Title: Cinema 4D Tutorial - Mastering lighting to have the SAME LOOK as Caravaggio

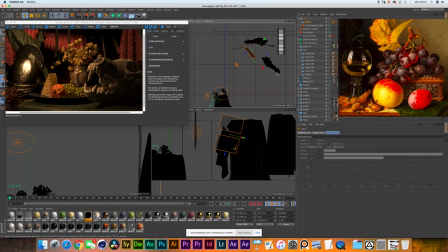20:37 Then just go for it. Exactly. Cool. Now, what I'm noticing is that this flag, I've brought it pretty close to the background, but it's excluding the exactly.
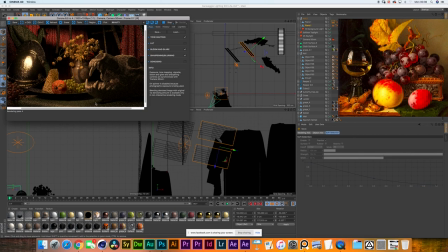20:46 Ones on the other side. I can give you a duplicate of the flag and move that exactly. one to the front. Yeah, if you can duplicate those. So now it's looking much better. Nevertheless, there is still a bit of some light that is not quite hitting the left side of the background.
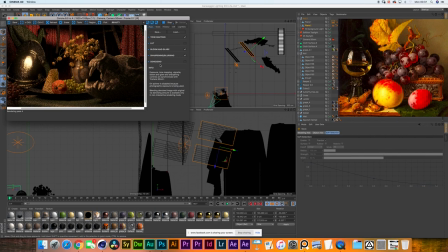21:02 Where the cross is or where the fabric is? Where the fabric is. So you still have like a little bit of a very smooth shadow there. So I think if you can, let's do that again. Let's get the flags as close as you can to that side to be able to have that.
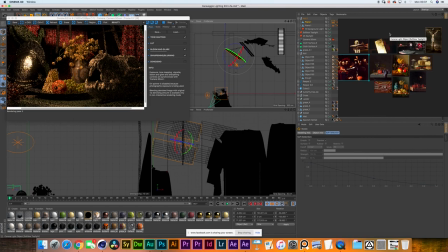21:22 There you go. Yeah, we're trying to create as much separation as we can from the background to the foreground and all the elements in between. Yep. So that kind of style and shadow place, I think they're doing its job.
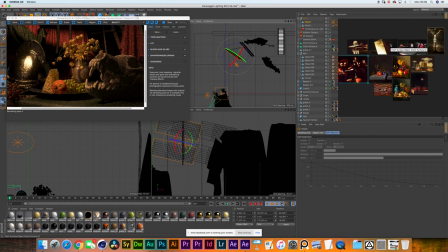21:40 Let's see. Something else I'm missing a little bit, it's a bit of detail on the shadows of the right of the foreground of the objects. There you go. Now, I'm missing a little bit of that, but I don't want to bring more lights because, you know, that'll be just excessive.
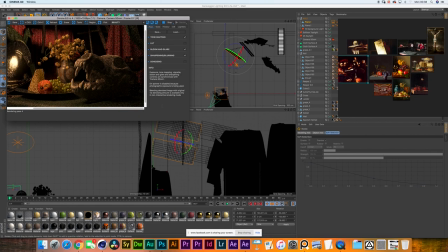21:56 Yeah. So what I would do is to add a bit of a bounce. Okay. There. We're starting with a bounce. So how are we going to do that? What kind of a bounce are you looking for? Not a big one. Let's try a 2x2. 2x2?
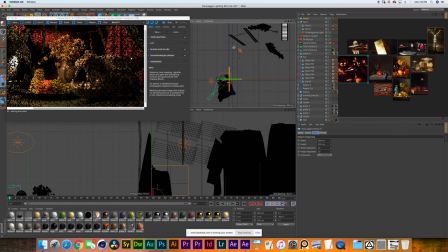22:15 Yeah. And is that going to be white, silver, or gold? Okay, wow, you have the option.
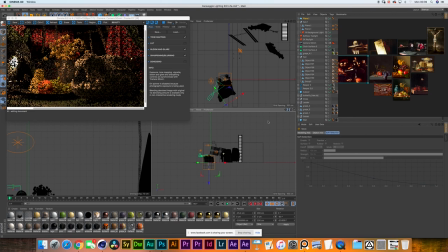22:23 Let's try a gold one. Let's put it just right, you know, where the table is drawing the 90 degrees. That's where I would put it. It has to be like just right in the corner of the table. Ah, okay. Somewhere like here. Yes, somewhere like there. And what is it that you're trying to do with this?
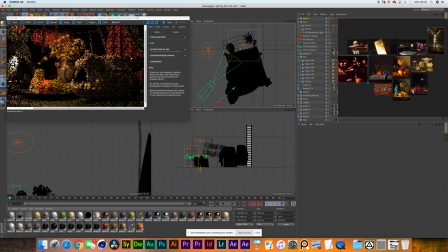22:42 I'm trying just to give a little bit of feel to the darks on that side. And we're using just a gold material. Yeah, a gold material. And let's see. If it's too intense on the same direction, we just need to pull it back.
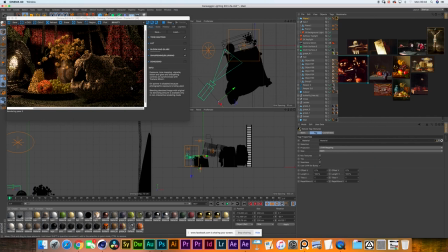22:58 It's actually not very intense. It is not very intense, right? It's just giving a little bit of a bounce, but it's probably just the angle, because I feel like if we slightly angle it upwards,
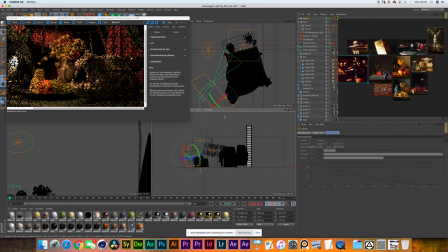23:12 we're going to be able to catch some of that softbox light. Mm-hmm. Bring it upwards. The idea here is just to have a feel on the right side of the image and not to affect the other, because the intensity on the other side is quite all right. Yeah.
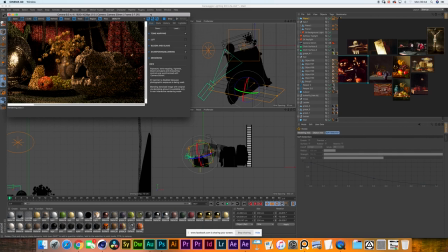23:30 Now, it's not giving off too much light, but it is giving us that golden reflection on the right side. That's good. I like to have like very dim feel light in there, just to add a little bit of something.
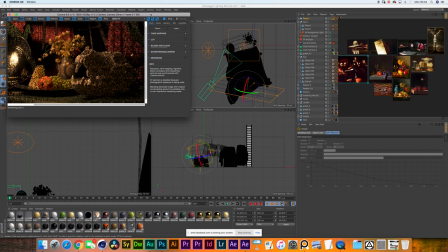23:47 Yep. But we need to make sure that our contrast ratio is consistent throughout the whole image. Yes. Now, it's funny because when you look at a Caravaggio painting at first glance,
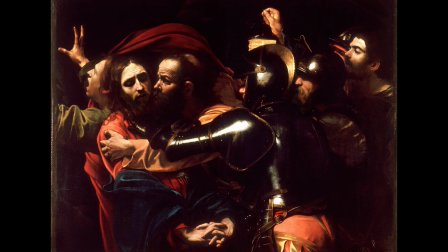24:00 it basically just looks like he put the contrast to 100 and called it a day. But then when you really start looking at it, it's actually not that contrasty in the values themselves.
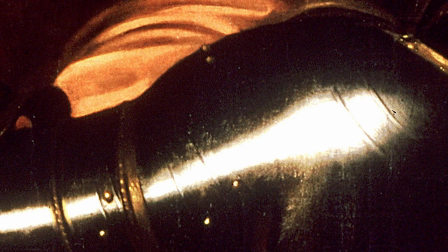24:14 No, it's not. It's not. I mean, he has like quite of a big contrast ratio.
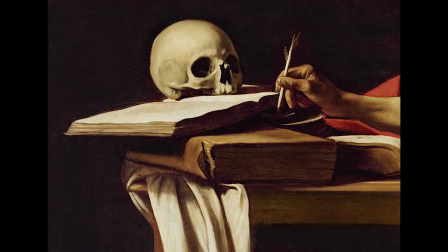24:21 But if you go, for example, to the reference you have on top, and you get closer to the skull. Now, something you can see is that you can still see in the darkest areas, and there's a bit of a backlight in there.
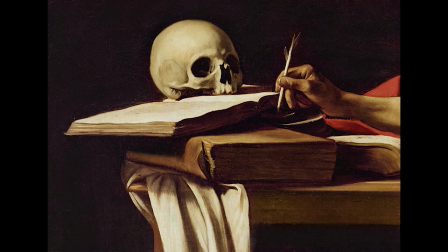24:37 Yep. Yeah, so there's even like a bounce getting back to the dark side of the face. And of course, any kind of backlight will always add more contrast.